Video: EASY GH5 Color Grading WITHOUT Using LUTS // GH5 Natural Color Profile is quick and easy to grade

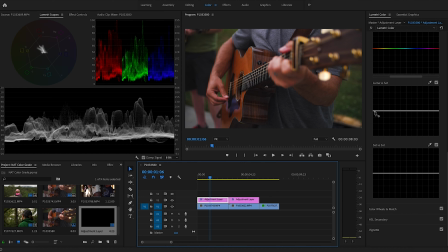492s
All right, so those are on, and now I'm just going to take out some of the saturation in the shadows and just bring those down maybe about halfway. Again, you can kind of see like the dramatic change that it makes right there, see?
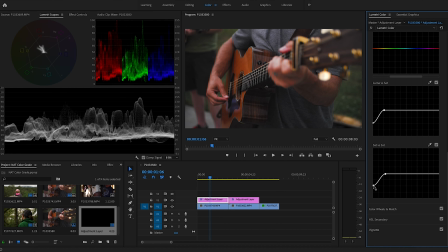511s
So we don't want it to look like this, obviously. So we're just going to take out some of those shadows. Now I'm going to go into the creative tab here. And again, I'm just going to take the shadows down
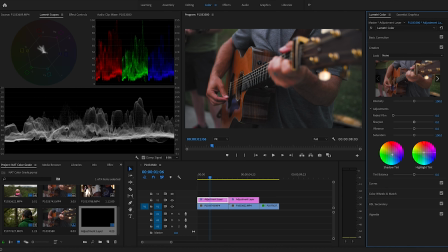526s
to more of a teal and the highlights up. Right up there. And now I'm kind of worried about these knuckles in here. So I'm actually going to go to the basic. I'm just going to bring the highlights down a little bit. I'm going to bring the contrast up.
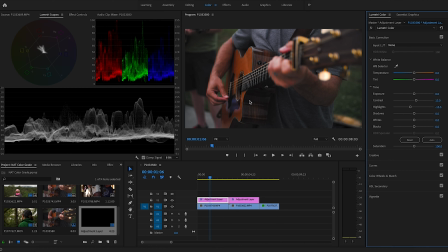545s
And now we're still not getting any clipping, which is good. So I have a little bit of space with the shadows that I might just bring down just a little bit right in there. Okay, so right now we see that that's quite a bit different than what we were getting.
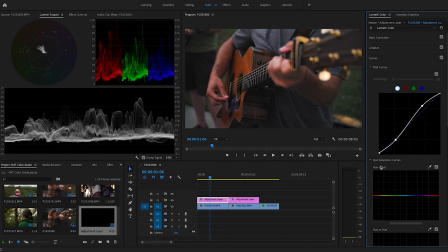564s
And now if I had time, I'd probably go in here, and since this is a crash course, I'm not going to spend a ton of time on it, but I might actually just kind of play with these greens a little bit and see where I'd want those, kind of like that, those mountains, maybe just a little bit more foresty of a green in there, and maybe just even
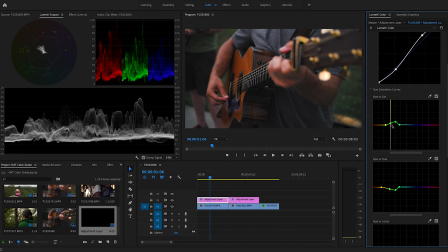586s
maybe just bring that saturation up in those greens just a little bit. And if we really wanted to, we could make this guitar pop. And now this is going to adjust some of the skin tones as well with these reds, but we don't want to overdo it, but maybe just having that guitar pop a little bit.
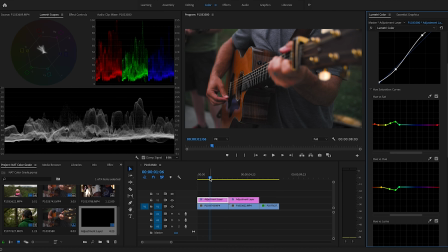603s
And then we can already see kind of in his knuckles there that that's starting to clip just a little bit. So we don't want to take it too far, but this is such a distinguishable part of this picture that having that guitar pop a little bit might be kind of cool.
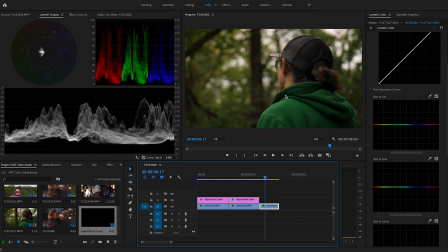618s
All right, so here is a shot of my wife looking up at the trees. So let's just bring in the adjustment layer. And again, over and over, we're gonna play with this. Now we don't have a ton of space to play with the dark areas of the image because we don't want them to clip, especially right here under her hood.
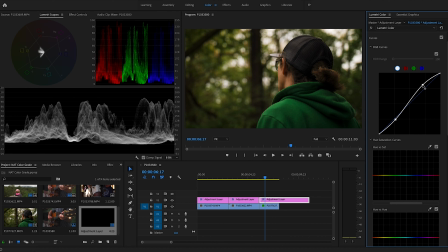637s
But we do have some space up here that we can just bring up the lighter parts of the image, and that already is adding some depth to the image. And then I'm just gonna fade off those shadows a little bit to soften it up.
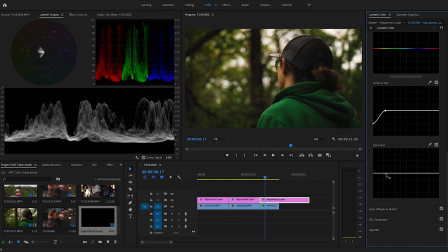654s
And I'm going to bring down the shadow, the darker saturation of the image. I'm gonna bring that down a little bit. Now, if you find that's bringing out too much of the saturation, just dial it down just a little bit.
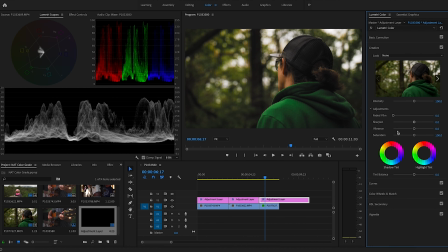670s
Usually I found about halfway works pretty well. And again, I'm just going to bring the shadows into the teal and the highlights up into the orange levels.
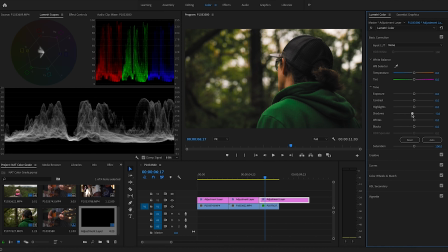684s
And I would definitely spend some more time like fine tuning some of these things. This, like I said, is a crash course. So, but overall, I'm liking how this looks. Now this is a little bit yellow, maybe a little bit too yellow of an image, too warm.
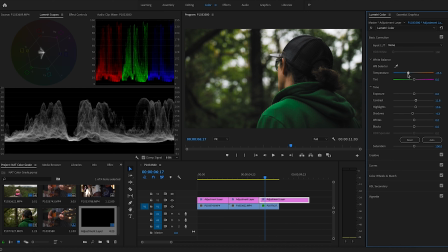702s
And so what I might do is actually just bring this back, bring the temperature back just a little bit. And now I'm kind of liking that. You see how that really has changed the image there.
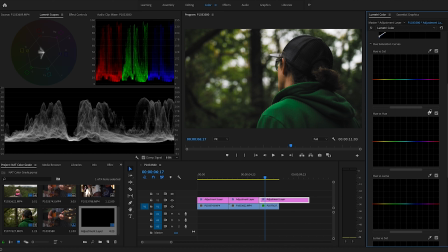717s
And so then if I want to, I can go in here and kind of change some of these levels. Like there's some greens and yellows in here.
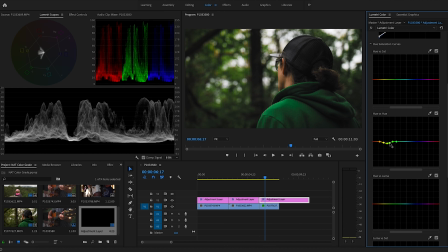730s
And what I can do is bring some of those down and kind of give it a more foresty look, forest green look. Don't want to overdo it.